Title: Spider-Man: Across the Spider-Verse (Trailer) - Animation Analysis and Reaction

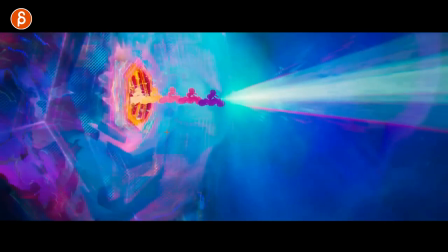(12:28)
Okay, is that a bike? What is this? I love all of this.
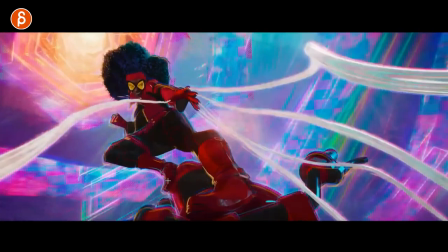(12:33)
I love it so much. This is a fantastic design. Holy macro.
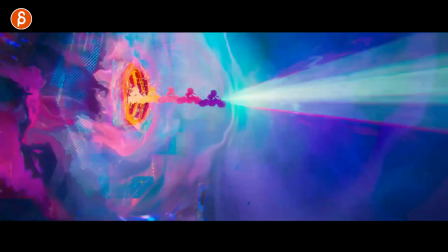(12:39)
All I want to do is just curse throughout this whole trailer when I watch this. So cool.
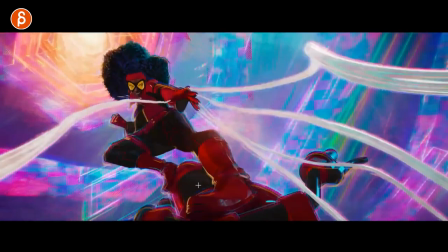(12:45)
Come on. It's so cool. I know it's going to be super boring, just me going so cool for the last 10 minutes, but come on.
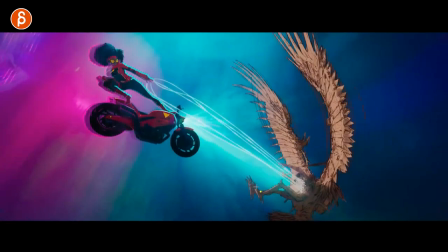(12:51)
What is this? What is this character? Oh.
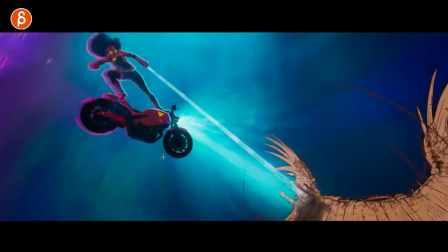(12:57)
Such a pain to animate. Such a pain to animate. I see love and pain throughout.
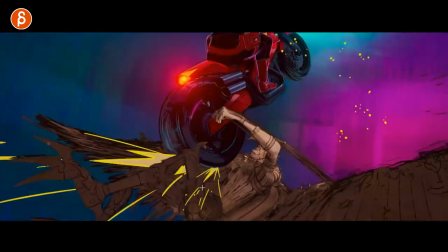(13:05)
Of course, this is going to be great. Going frame by frame. Oh, do we get it? Oh, look at that.
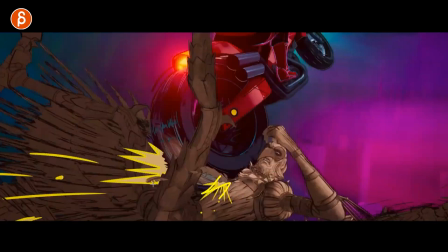(13:10)
Cool design. This is like every frame of painting.
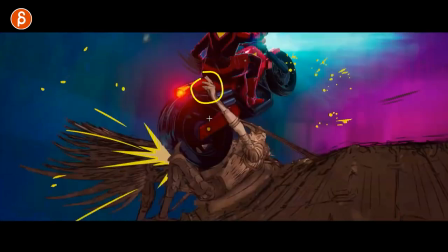(13:15)
Again, talked about each frame being a different finger pose and adjusting this.
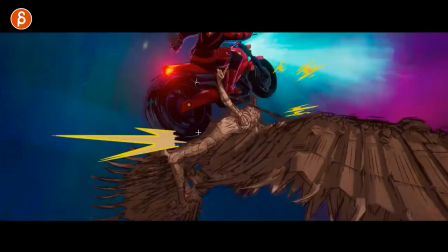(13:19)
I talked about that in the Q&A as well. Like, imagine you're in your shot like this, right? Okay, action shot, we're done.
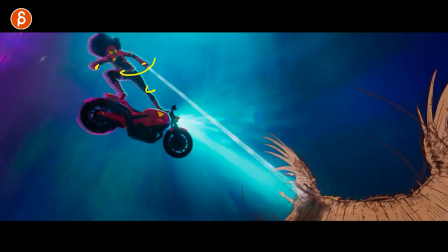(13:25)
But now you got to go and track arcs. Or your arms, knees, elbows, on a closer view, nose, just arcs and everything.
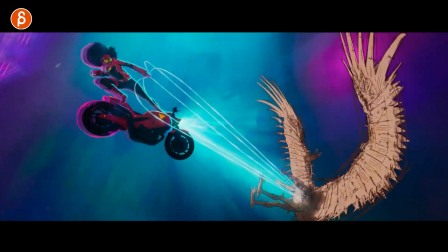(13:34)
Once you're done, every frame you look at silhouette. Does this have a nice break of the arm?
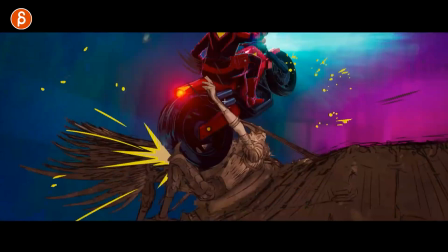(13:39)
Do we understand the structure? As you go forward, you can see this here. Is the line, are there any tangents?
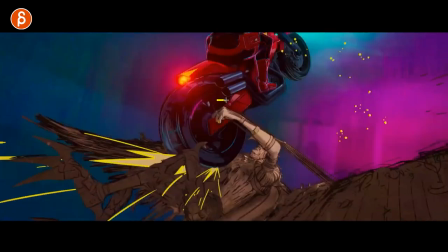(13:44)
Yes or no? You take care of each finger pose, each frame. Like, is each frame sculpted out?
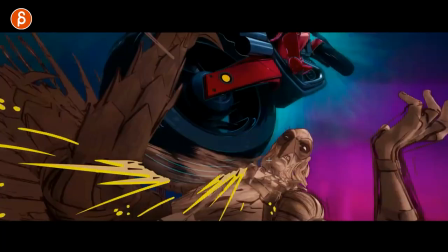(13:51)
I know this is a lot of time and you don't always have time, especially on productions. This is all different, but I love this face.
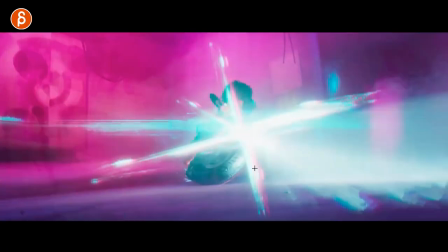(13:58)
But that's just the extra type of love that you can put into a shot if you have the time, of course.
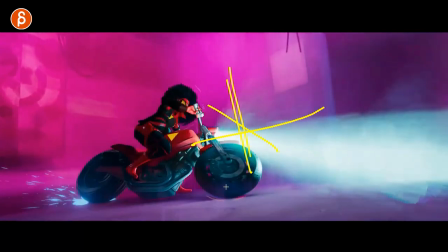(14:05)
Look at that flair. Just the artistry in this is just bonkers to me.
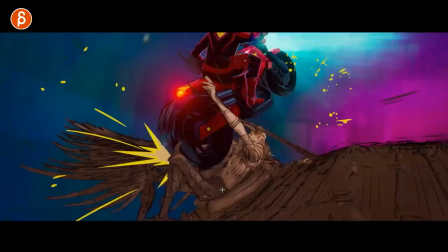(14:11)
Hold on, let me watch this in real time here. Oh, I didn't even notice that. This is how much I'm focused on posing, but it's going through.
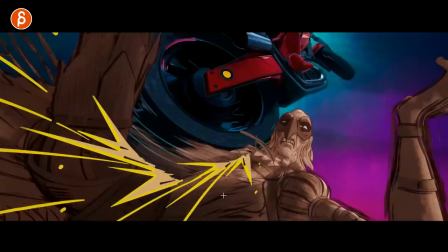(14:19)
Oh, so cool. Vehicle animation again. So cool.
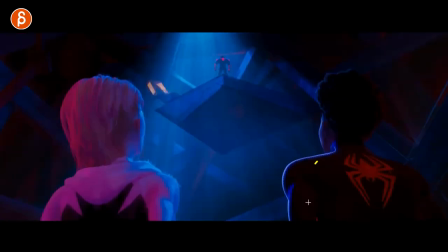(14:25)
Little extra finger on there for the brakes and the changing. It's great. I love that right at the end we still have a view of the eye.
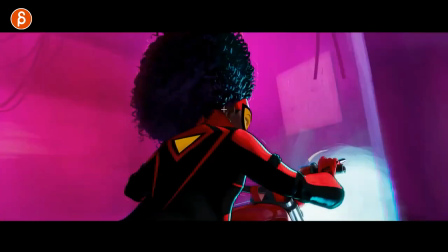(14:32)
It's like completely covered. Nice lighting too here. Come on.
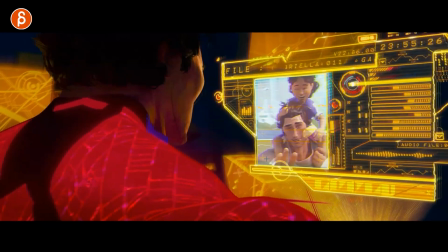(14:38)
Cool. Briella 11. No idea. Oh, that must be this guy. Must be that guy. I have no idea. I should know. Must be, huh? Same cheekbones there.
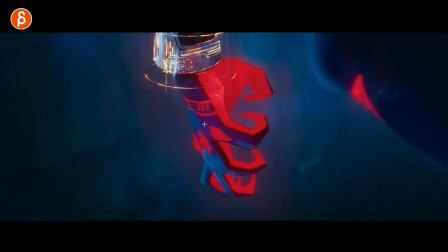(14:48)
He's watching. Yeah, he's mad. Something happened. Cool hand pose. Come on. There's nothing like cool hand poses.
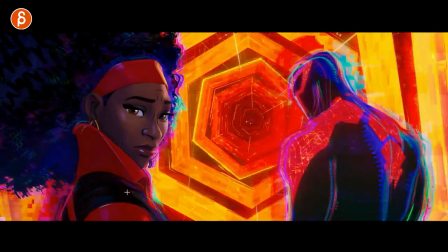(14:58)
Oh, such a great design. She looks so fantastic. Come on. Oh.
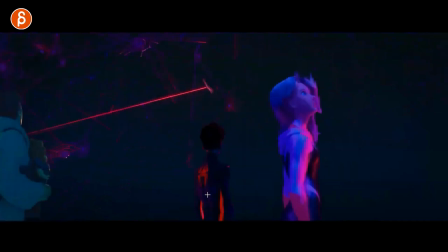(15:05)
It really is ridiculous how much I love the look of this movie. All right. Is he holding a baby? Is that a hand? Wait, do we have a baby?
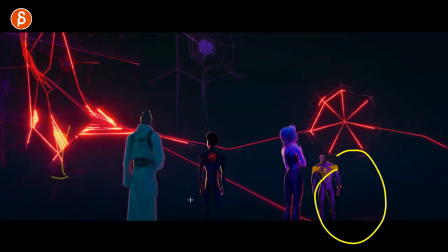(15:16)
It is a baby. Cool. So cool.
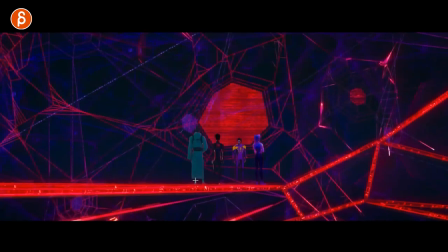(15:23)
Definitely good staging at the end. Just not gonna say who, but lots of notes on things I'm seeing where just characters are overlapped and just it's just not clear.
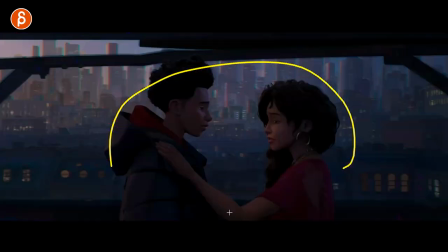(15:32)
You gotta have clarity in your frame at all times, especially when stuff is really busy. Love this too. See, this to me is much more impactful than you have. Just the tenderness, you know. It's the mom. Come on, I'm a parent. Like, you just wanna. It's different when you have an older. Like, I have an older son as well.
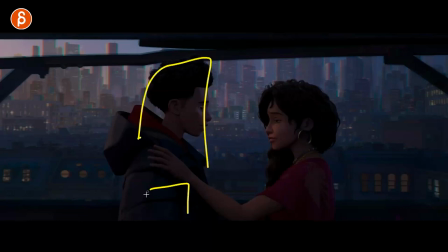(15:49)
Like, how you are towards an older person versus like my 10-year-old, and it's just the show of affection.
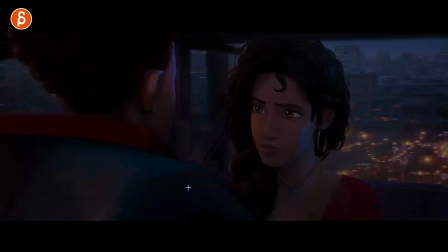(15:55)
You know, how do they react to that? Just I love stuff like that.
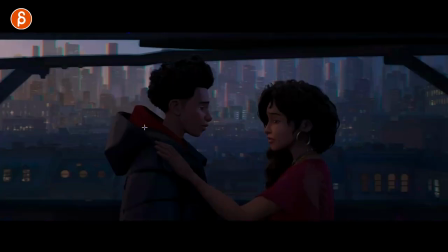(15:58)
That to me, again, just to go back, that to me is so much more interesting to watch than, you know, again, she will be out W pose.
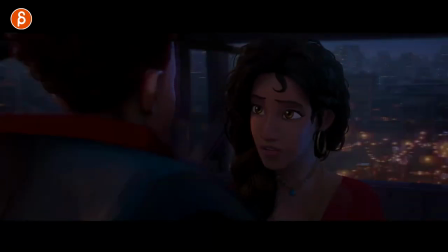(16:06) Hey.
Not that you would do that in the first place in this shot. It wouldn't be appropriate anyway, but little head accents. Even that little move at the end there. That's another note that I give a lot that you want to be careful about. You don't want to have just the jaw opening up and down and nothing else happening.
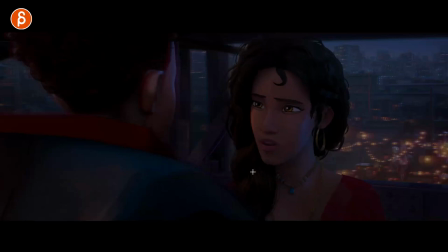(16:24)
It just feels super stiff and it's so isolated. So when you got this, you got that little, like the rhythm. Like, you know, the lazy thing would be, which, trust me, I do this all the time. You got your wave, right, of your audio.
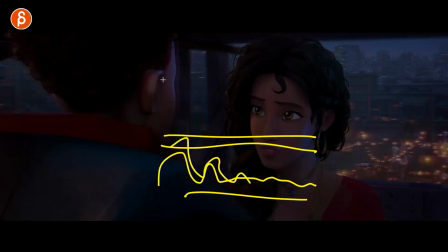(16:37)
And the ups and downs and the energy, I mimic this in the head and the chest. Same thing. It's almost like the same curve. And then you start delete, minimize, so that you have your peaks and valleys, but they match the energy and the delivery of the audio.
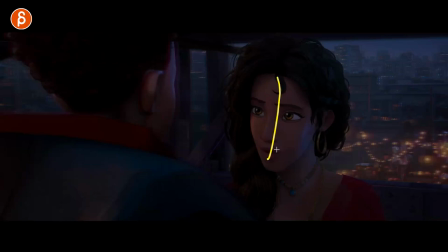(16:54)
And then you tweak it again. Like, do you want to have a head turn before the audio comes in, or the audio and then the head tilt? You mean like you definitely want to move this for contrast and just for more interest. But as a starting point, I would highly recommend to do stuff like that.
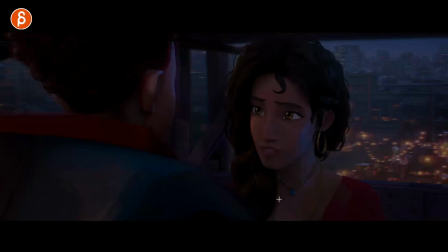(17:07)
Have your head go up and down. Obviously, you add, you know, different complications and complexities in your axes, but don't just have a head with no movement, just a jaw up and down.
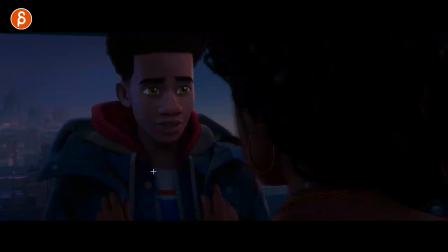(17:16)
Even something like that, just a little. And this could be a nod for like reaffirming something, for an accent, for making a point, for disappointment.
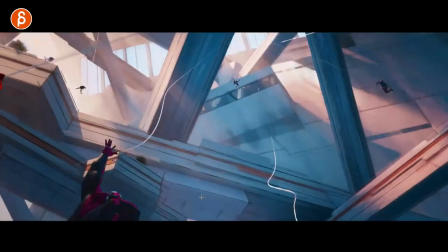(17:27)
So much you can do. And this is,
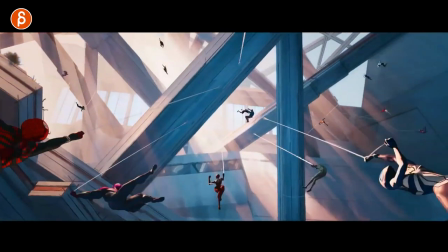(17:31)
again, where I will lose the next batch of viewers that might still be around.
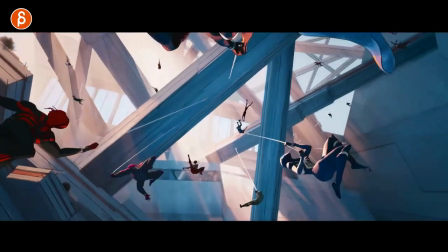(17:38)
I want to go through this and look at those suits.
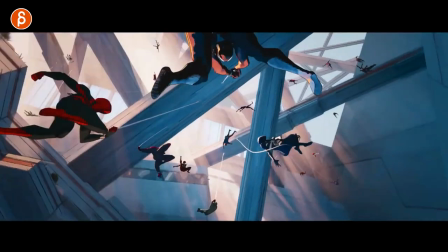(17:44)
The other thing too is, imagine you have a shot like this, right? What is this?
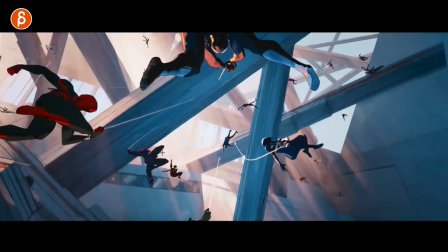(17:52)
1, 2, 3, 4, 5, 6, 7, 8, 9, 10. I don't know, 20, 20-ish. They all need a different pose and they all need to move at a different
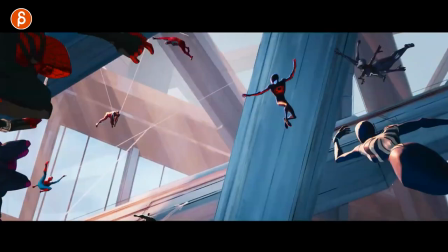(17:59)
rate so that there's no accidental sinking of movements, like arms go down at the same time. Such a pain. What is this? That's cool.
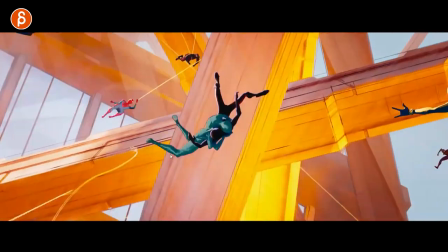(18:13)
Cool pose, cool designs. Like, what is going on in this movie? Oh yeah.
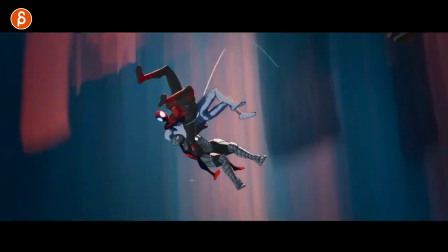(18:18)
I remember they all bump into each other. That's some bonkers interaction.
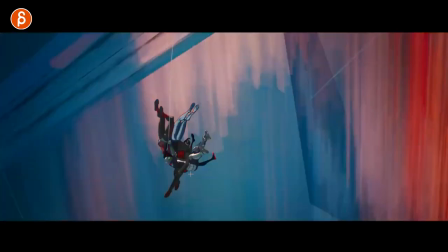(18:24)
Oh, I love smear frames. That was cracked me up.
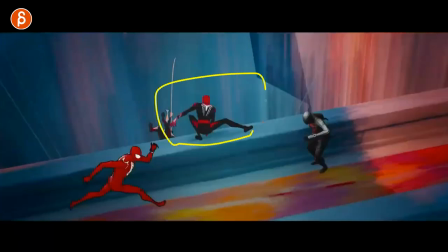(18:29)
Okay, looks familiar. Is that from the game again? Sadly, don't know enough.
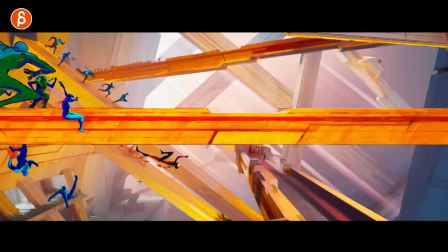(18:37)
Look at these guys. So many
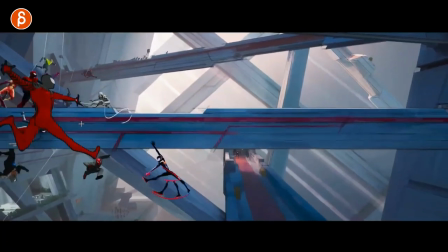(18:42)
people. What is going on? So many cool poses and characters.
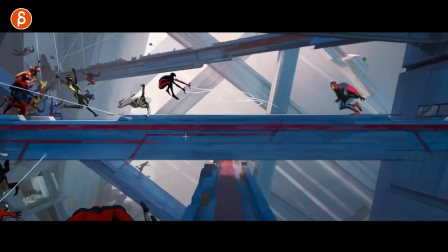(18:46)
That suit. That guy's awesome. What is that?
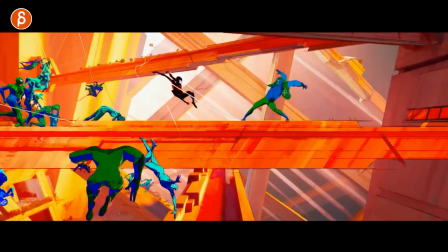(18:53)
Wait, what is. Oh, that's the jack. It's going to be what? Is that a smear frame? Is that a second head? What is going on here?
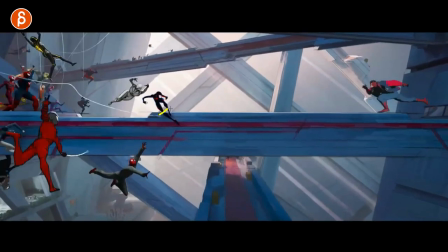(18:59)
Cool stuff, though. Look at this. Just going back to animation. Oh, shoot. It's just right in front of it.
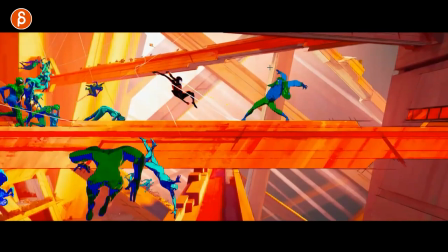(19:04)
He wants to grab it. Look at that. Fantastic pose. Come on. Into that.
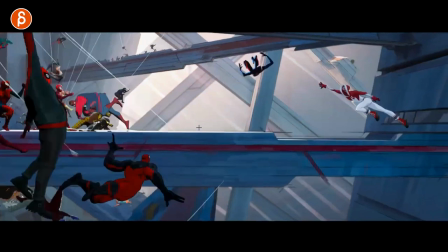(19:10)
Just the line of action in all of this. And the slide through that. That's cool.
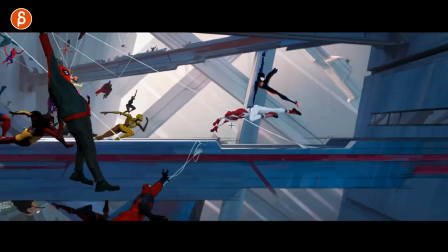(19:16)
That's a cool suit. Oh, man. This is so cool.
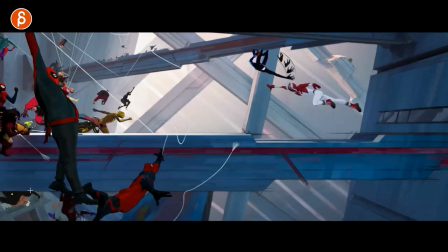(19:22)
Yeah, I'm going to go through it again. This is guy below here. And go frame by frame again by myself.
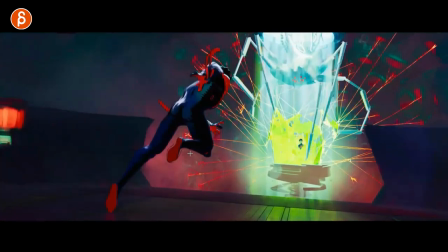(19:26)
I don't want to bore people with everything. So cool. This guy just the best hand poses.
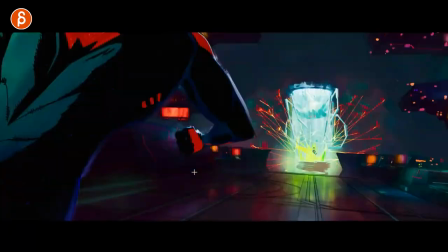(19:33)
No mask. Hold on. Watch this. Oh, it's great. It's fast.
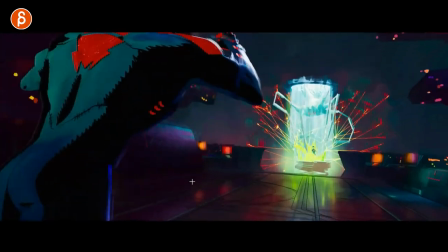(19:37)
There's a lot of stuff going on. But you feel that. This into that. Shoulders up. It's great. So much crazy stuff in here.
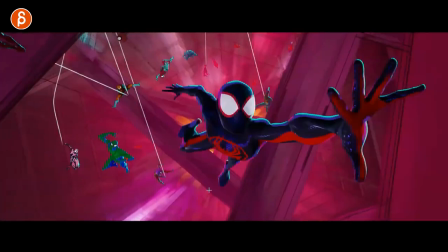(19:49)
Sorry, I have to do this again. I should do chapters and go, all right, skip this.
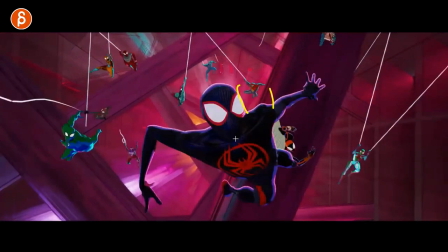(19:55)
I'm going through this frame by frame. Wait, what is this? Oh. Ooh, the Bagman is back.
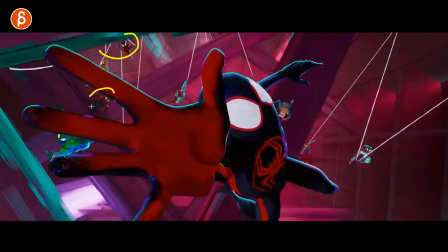(20:03)
Nice, nice pose there. Still showing things in between for silhouette. Yeah, yeah.
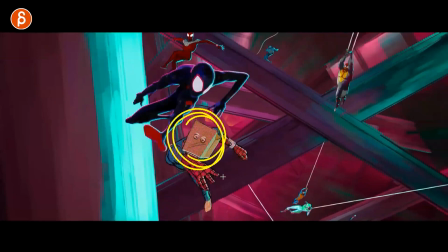(20:09)
So cool. Yes. So many insane designs.
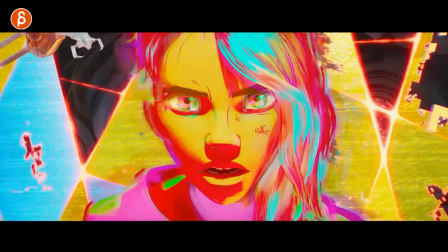(20:16)
I love it. Hold on. This guy back.
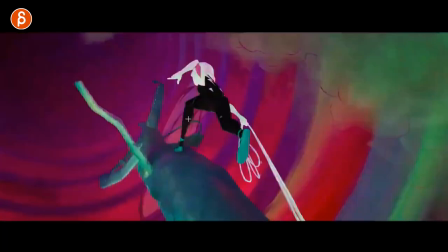(20:21)
Love her too. Her design is great.
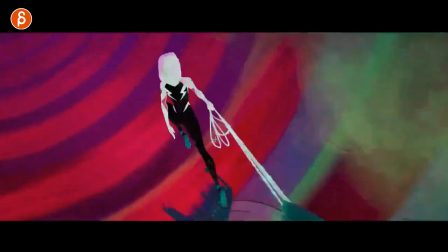(20:26)
This must be also cool. Just in terms of mechanics, you're holding on to something.
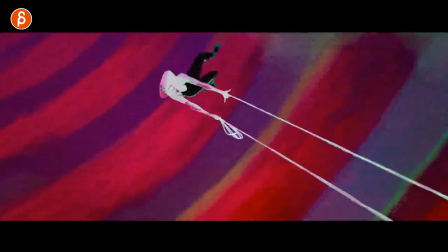(20:30)
And then you do another one, and now this might pull the body forward and it snaps your body out for another curve.
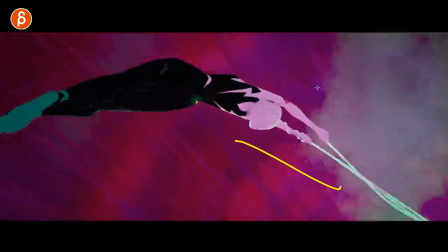(20:38)
I know, this to me sounds all really cool to animate. Love it. I mean, with this kind of art style and lighting and everything, it's really just the game of silhouette at all times.